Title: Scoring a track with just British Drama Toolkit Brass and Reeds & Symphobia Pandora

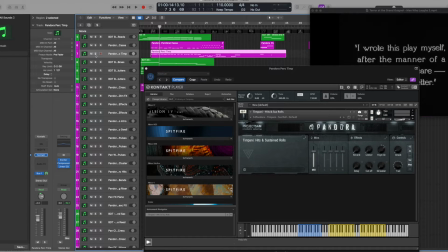And then we have some timpani that we're kind of countering that with. So together we have this going on.
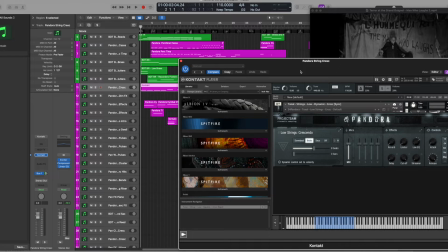And then finally we have kind of subtle again crescendos that we're starting off with,
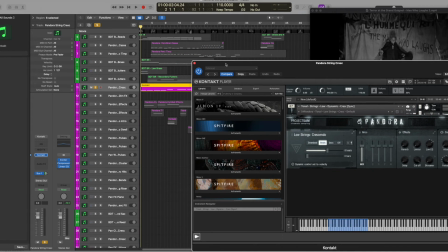these low string crescendos.
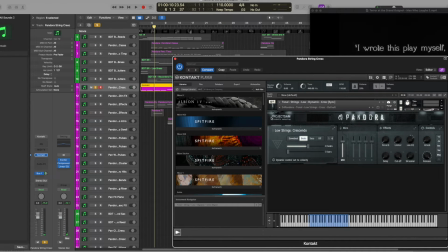One of the great features of the Pandora library is this section right here, which is called adaptive sync. So when you hold down the note, it'll hold for a certain amount of beats,
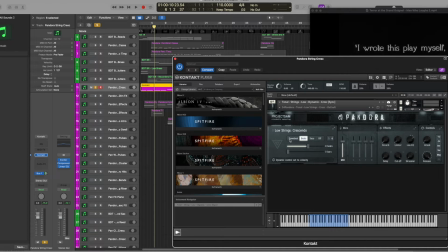seconds, or it'll play to the next downbeat on the track.
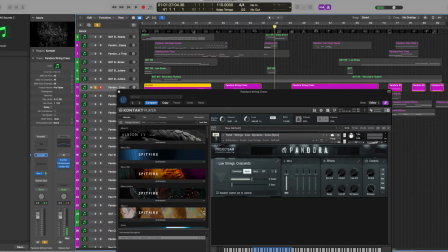So for example here, so if we start here at the 41st measure, for example, I'm going to let it run for 4 beats and then I'm going to press down a note and you should be able to hear it hold or hit the peak of the crescendo at 8 beats.
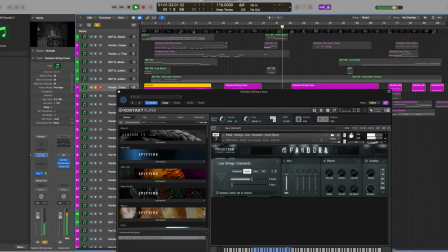And that can be changed to just 4 beats if I wanted it to.
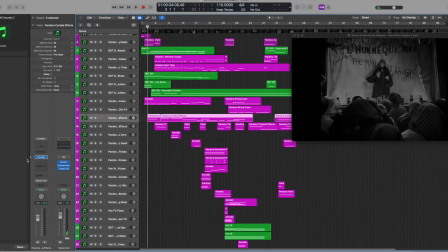So one of the other kind of really fun components that I was able to use in this were the Symbolist Ensemble effects.
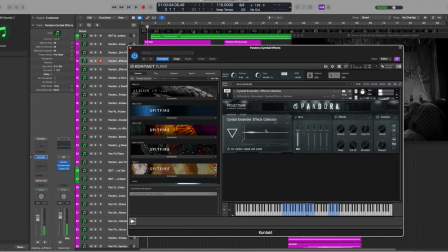All these really kind of sharp effects, and you can add various other effects onto them.
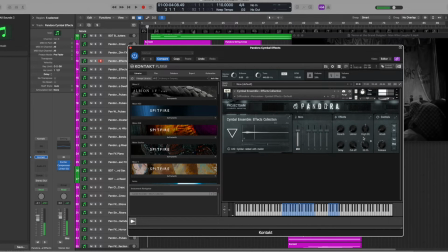You can change the release on it so it plays even after you stop holding a note down.
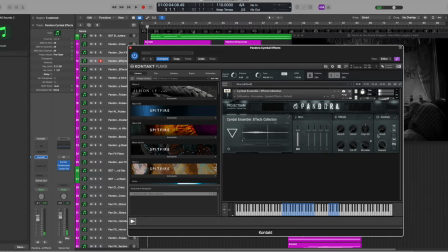And that way it kind of gives a longer kind of a tail to it.
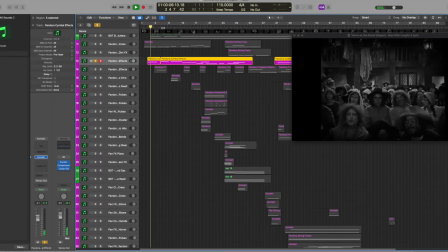So these cymbal effects have just been a really great way to add some extra kind of color, high note color, with all these low sounds that are happening.
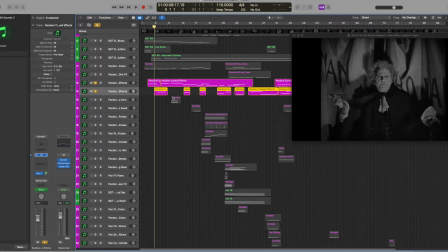And I'm mirroring some of that with these other timpani effects as well.
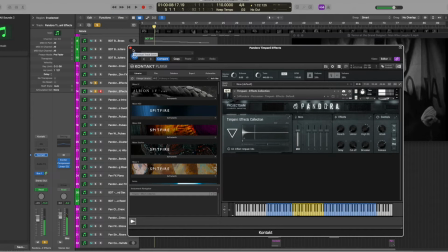So we've got, which are some heavily processed effects.
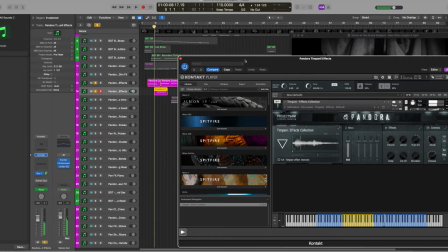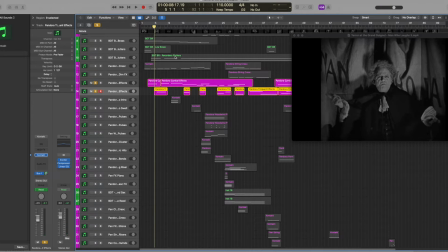And again, it's just kind of to add some unsettling kind of feeling so that nothing kind of feels even.
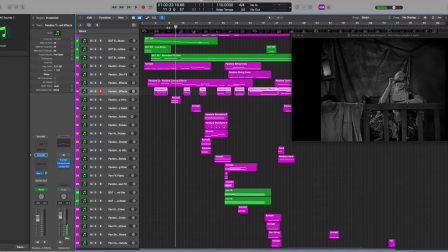And when it all played together, you get this kind of vibe. This is a good time to go to this. There's another combi patch from Pandora.
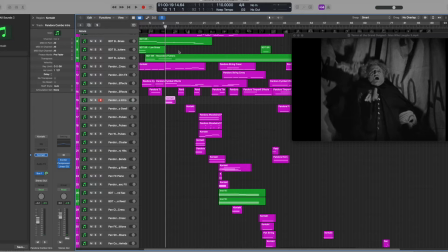Which, it's really easy to overuse those. Like, they're so beautiful sounding, you want to use them for everything.
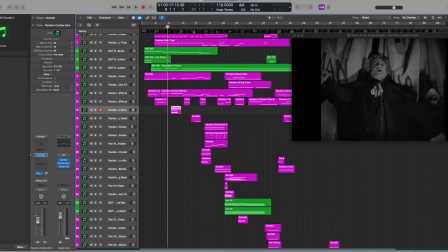But again, I was just trying to do it to add a quick bit of tension. As this character is about to walk back through the curtain, and I thought it was just important to have a little bit of a punch, so that's why I wanted to use this combi to illustrate that the scene is about to change.
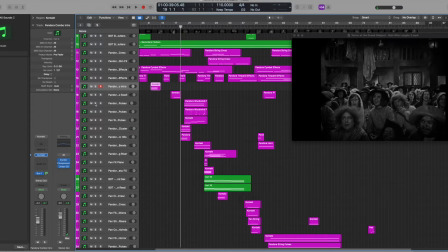So let's talk about this section right here. So as we're about to go into the beginning of the play again, I just wanted something that illustrated that we're reacting the same way that the audience is.
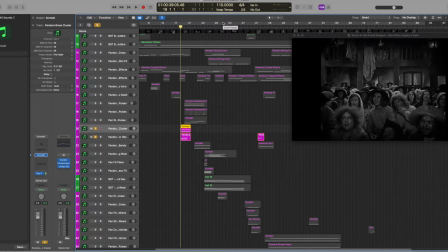And the best way to do that is to have kind of these clustery things happening.